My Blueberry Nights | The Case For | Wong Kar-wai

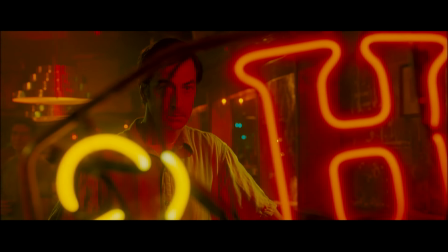7:58 In New York,
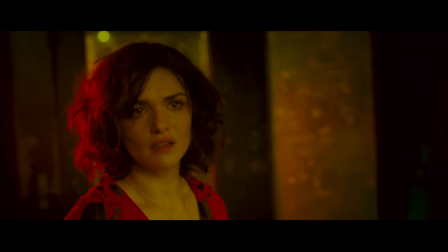7:59 the diner is dominated by a green neon light green is then amplified to the max in memphis it's a big red neon sign that gives
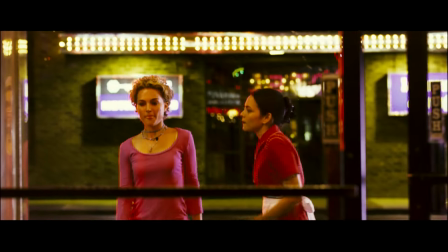8:08 its location its unique character everything and everyone is wrapped in saturated deep
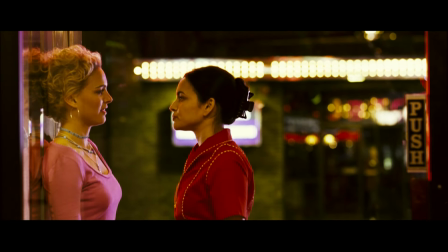8:13 reds and the vaguest portion of the film goes for a more pastel
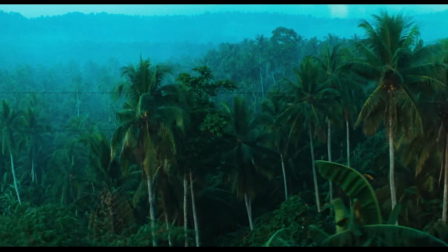8:18 color palette which in turn produces some really beautiful imagery hey what happened car's yours
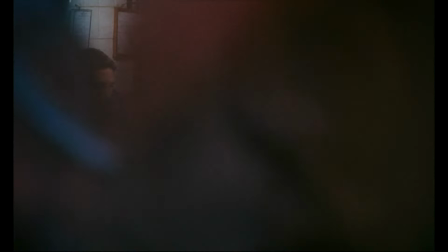8:27 You gotta give me a ride, though. When Kar-Y works with Doyle as his DP, he will often play music for Doyle and say,
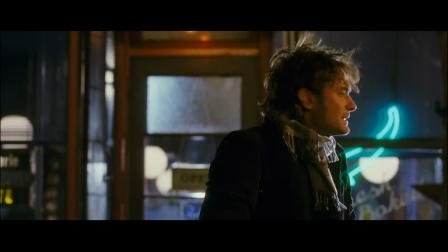8:36 doesn't this song sound like the boulevard, or doesn't this song sound like the color of green?
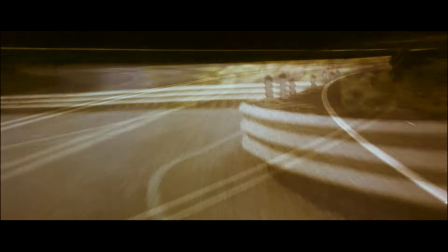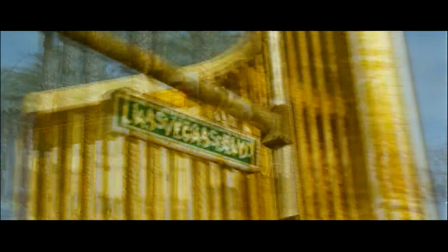8:46 Is it possible that Kar-Y and Darius didn't have that communication background here?
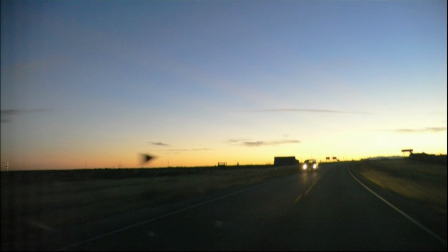8:52 Kar-Y and Darius prepared for the film by taking a long road trip
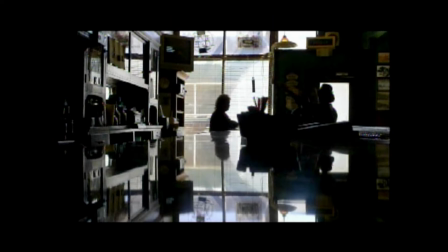8:56 across the country to the cities that they would be shooting in and took a lot of photographs.
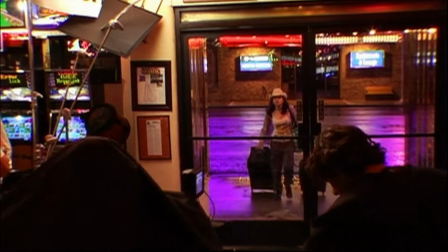9:02 These images were assembled and used for inspiration not just for the photography of the film, but the music and the story of the film as well.
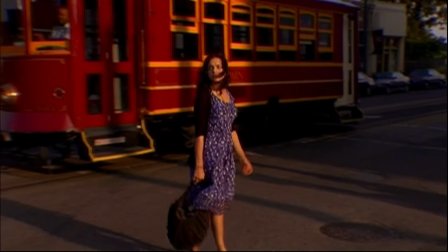9:11 But could that be what's possibly missing from this film?
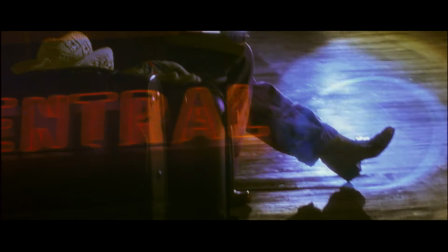9:15 In that just visiting a city and getting a vibe as opposed to living in a city doesn't always translate the same.
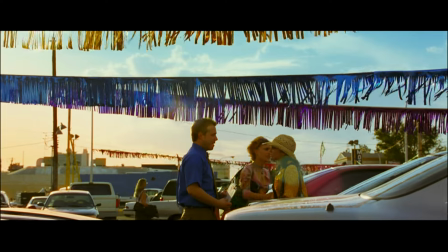9:22 Is that the missing DNA that makes this film feel so alien to us? If you jump into My Blueberry Nights, and you're an avid Wong Kar Wai fan,
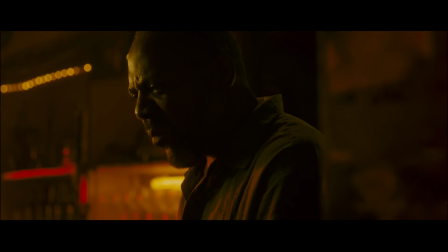9:31 the fact that characters are speaking English feels off-putting at first, because the style is very much his Hong Kong style.
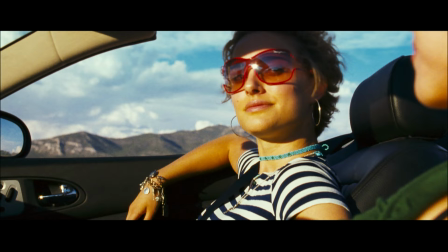9:39 It's kind of like eating your favorite sandwich and then pouring a bunch of maple syrup on it. Something just feels familiar, but a little off. But as time has passed, and with repeated viewings, this film really does start to work.
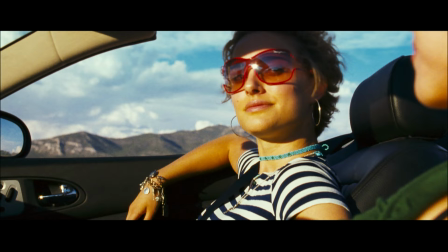9:53 It can at times feel like a warm-up act. As if something bigger will be coming, a more confident English-produced film, perhaps. As of this writing, that future English-language film has yet to materialize, but we can still hold out hope.
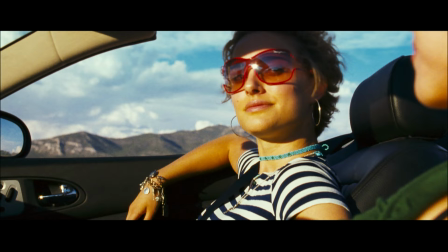10:12 Not all of Blueberry Knight's works, but the parts that do, like Natalie Portman's Vegas Hustler character, harken back to some of Carwise's more blusterous characters from, say, Fallen Angels,
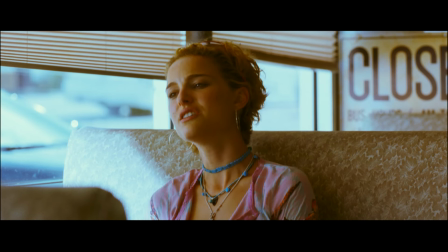10:22 for example. and that could be because she's the only character in the film not really specifically looking for love.
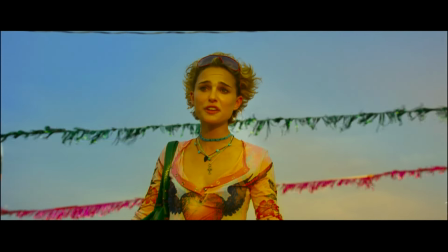10:31 She's looking for approval and she's looking to win love in another way
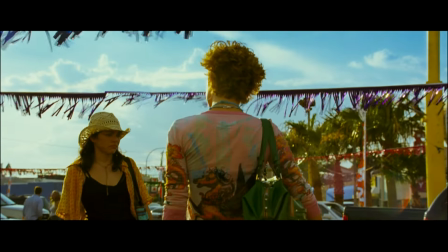10:35 and that makes her a standout in a film of otherwise gloomy heartbroken souls.
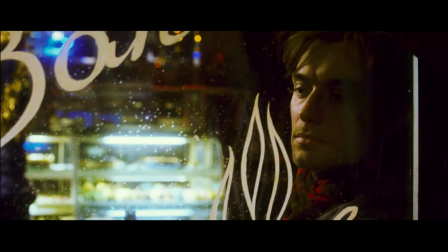10:42 Have you learned nothing from your time with me? You have to stop taking people at their word.
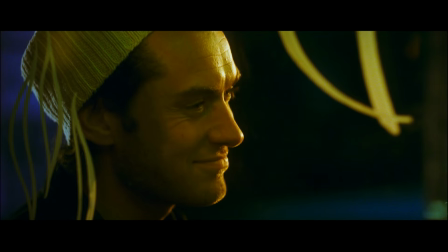10:49 maybe you should start it may be the best scene in the film Jude Law has a final confrontation
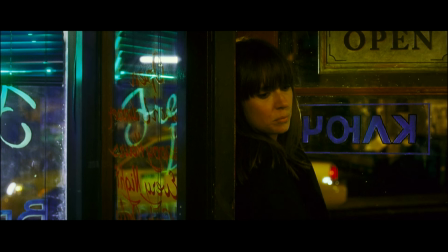10:57 with his ex-girlfriend played by none other than Cat Power not
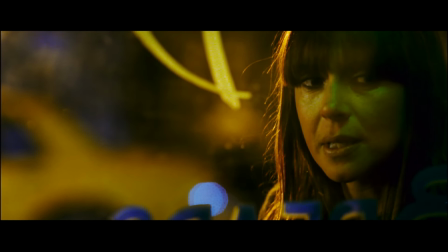11:02 only does Cat Power's track Living Proof imprint the film but her brief performance here with Law as they navigate their final moment together
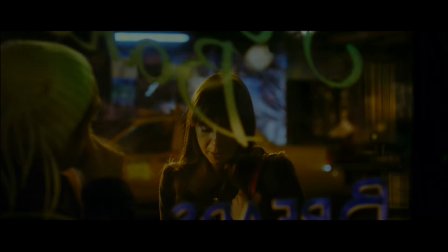11:11 outside is really a standout scene
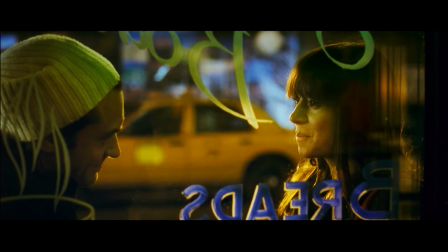11:16 I guess I just wanted to see if I could remember what it felt like.
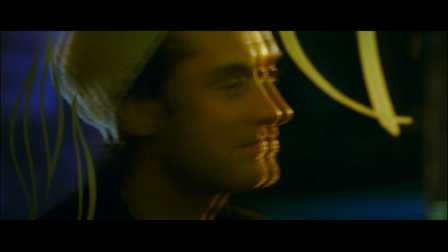11:22 It feels completely natural, and the way it's shot feels voyeuristic as Kar-Y.
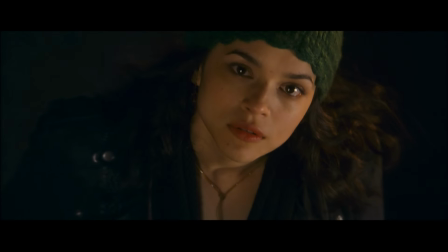11:28 Navigates their faces through the bitter cold, the lettering and neon-drenched windows.
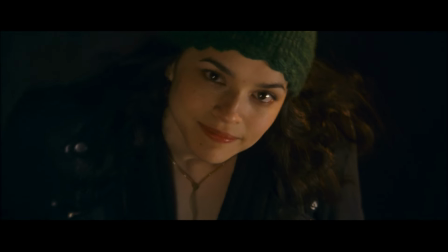11:33 It's an amazing moment that shows how he can find ways with his camera to find calmness in chaos.